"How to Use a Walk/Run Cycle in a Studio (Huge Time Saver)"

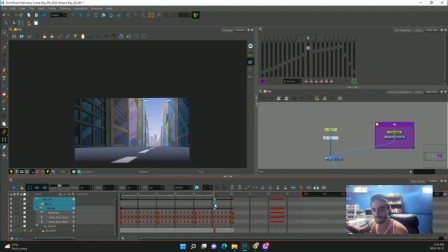So what I'm going to do, I'm going to keyframe my ending point, and I'm going to mark it in red, just in case I need to change something.
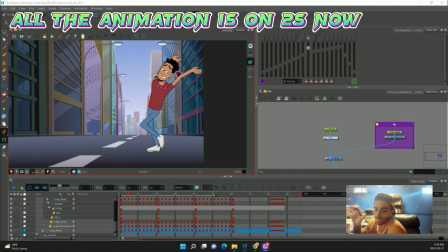So to finish this off, this is probably the hardest part of this whole process, is planting the feet.
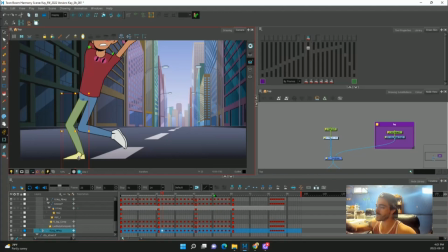So if we look here, for example, the foot is there, but as we step to our next frame, it slides a little bit, right? So it should still be in this position as he pushes off. So if you notice here, I already started to kind of fix it.
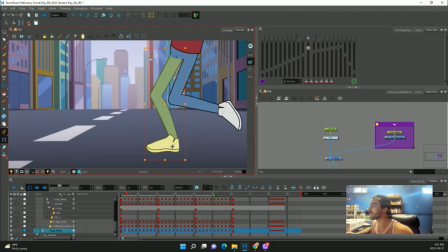So from this pose to this pose, the foot is kind of planted, but it's looking a little bit weird, right? So we actually have to go in with our onion skin
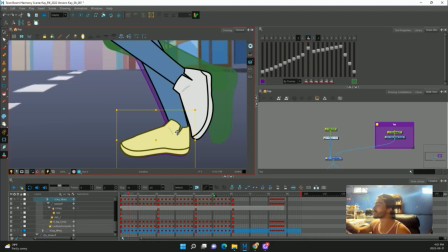and adjust the individual pieces of the foot so they match perfectly. And this part is probably the hardest part, because it's so hard to do.
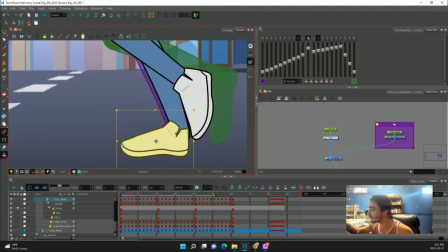Like, see, that's looking a little bit better. Let's move this over a bit. Very subtle movements.
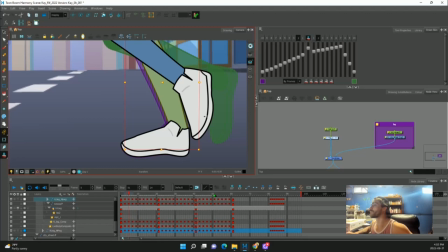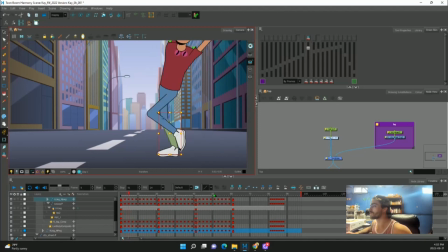Right, that looks good. When he's running, you're not really going to notice it.
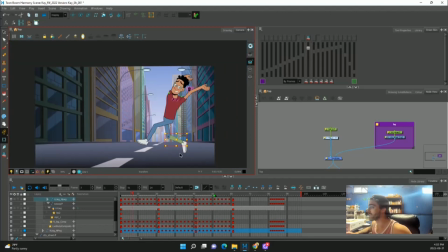So his foot sticks as he runs, and then he comes forward again.
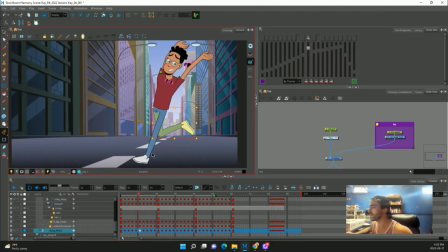Now let's do the other leg. So here, his foot plants like this.
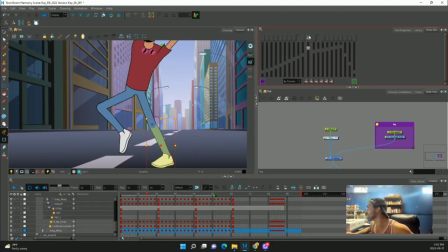So I'm going to need to go in and move it.
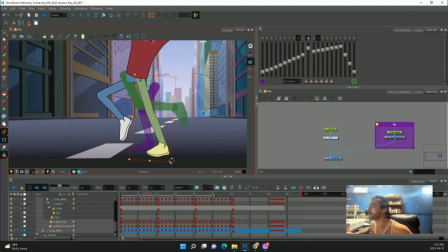So here, I'm going to actually have to move the whole foot And this is the hard part, because you don't want to make big movements that are really noticeable and pop,
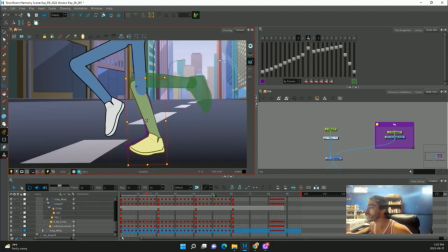but you do need to have the foot planted in the same spot.
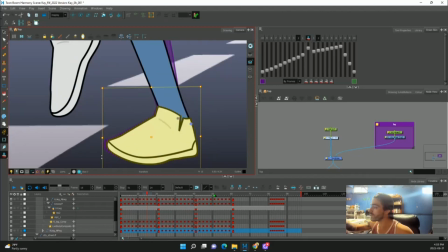So let's real zoom in. I'm going to move his foot here.
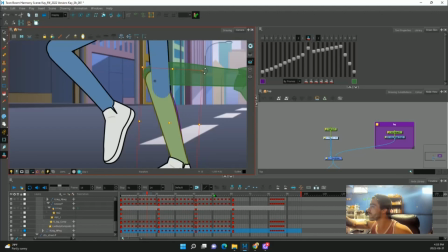I'm going to try and keep it in relatively the same spot.
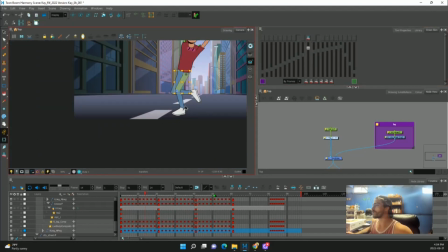So now if we go this, it's looking better.
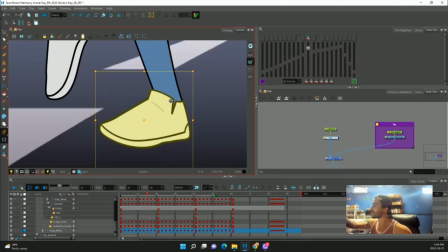We just got to make sure this isn't getting skewed as much. Move it down, move it in where it should be, and then drop this guy down.
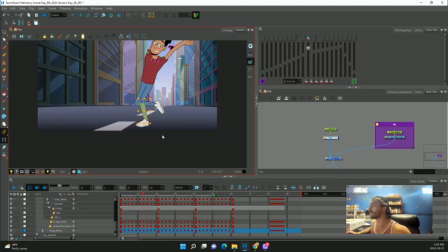There. So his foot is planted. And same thing, this is kind of a big popping motion, so we have to adjust this leg as well.
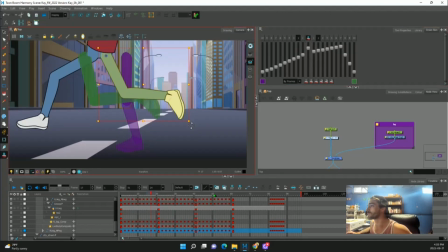So I'm going to bring it down like there, and maybe bring it in because it's not as close to the camera in this frame.
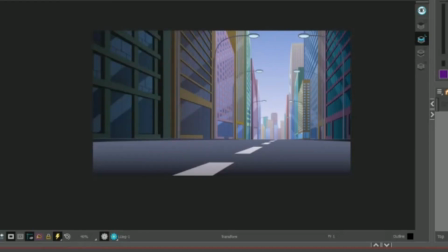Right? And it has a better arc. It's hard to tell because he's going so quick, but it does make a difference.
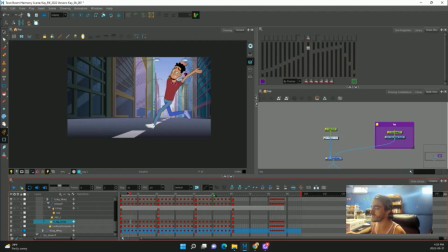It's a cycle. You'd think you could just do it once and get it over with, but you can't because he's a different size. So we need to adjust this foot as well. This one should be a little bit easier because it's sort of cut off.
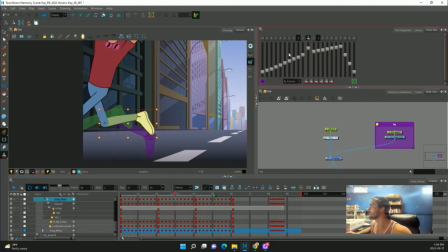We'll bring it in. There you go. And then he runs off screen and we don't have to worry about it at all.
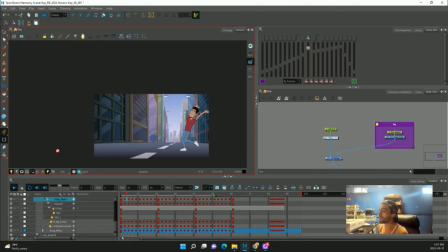So that's it, guys. We used our generic run cycle, we followed the scene's parameters just like we would at a regular studio, and we got our finished result. And it took way less time if we had to build this scared run from the ground up.
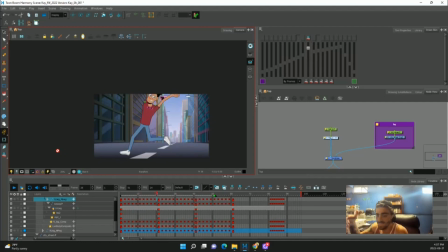So you can kind of see why studios use this technique of just having a generic cycle that you can modify and drop into any scene. The most difficult part is the planting of the feet, and that's just because the feet are kind of cheating, right?
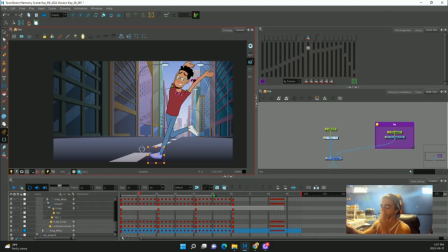They're not really in this angle. We don't have the angle that we need for the feet, but we don't want to redraw the foot because it takes too much time.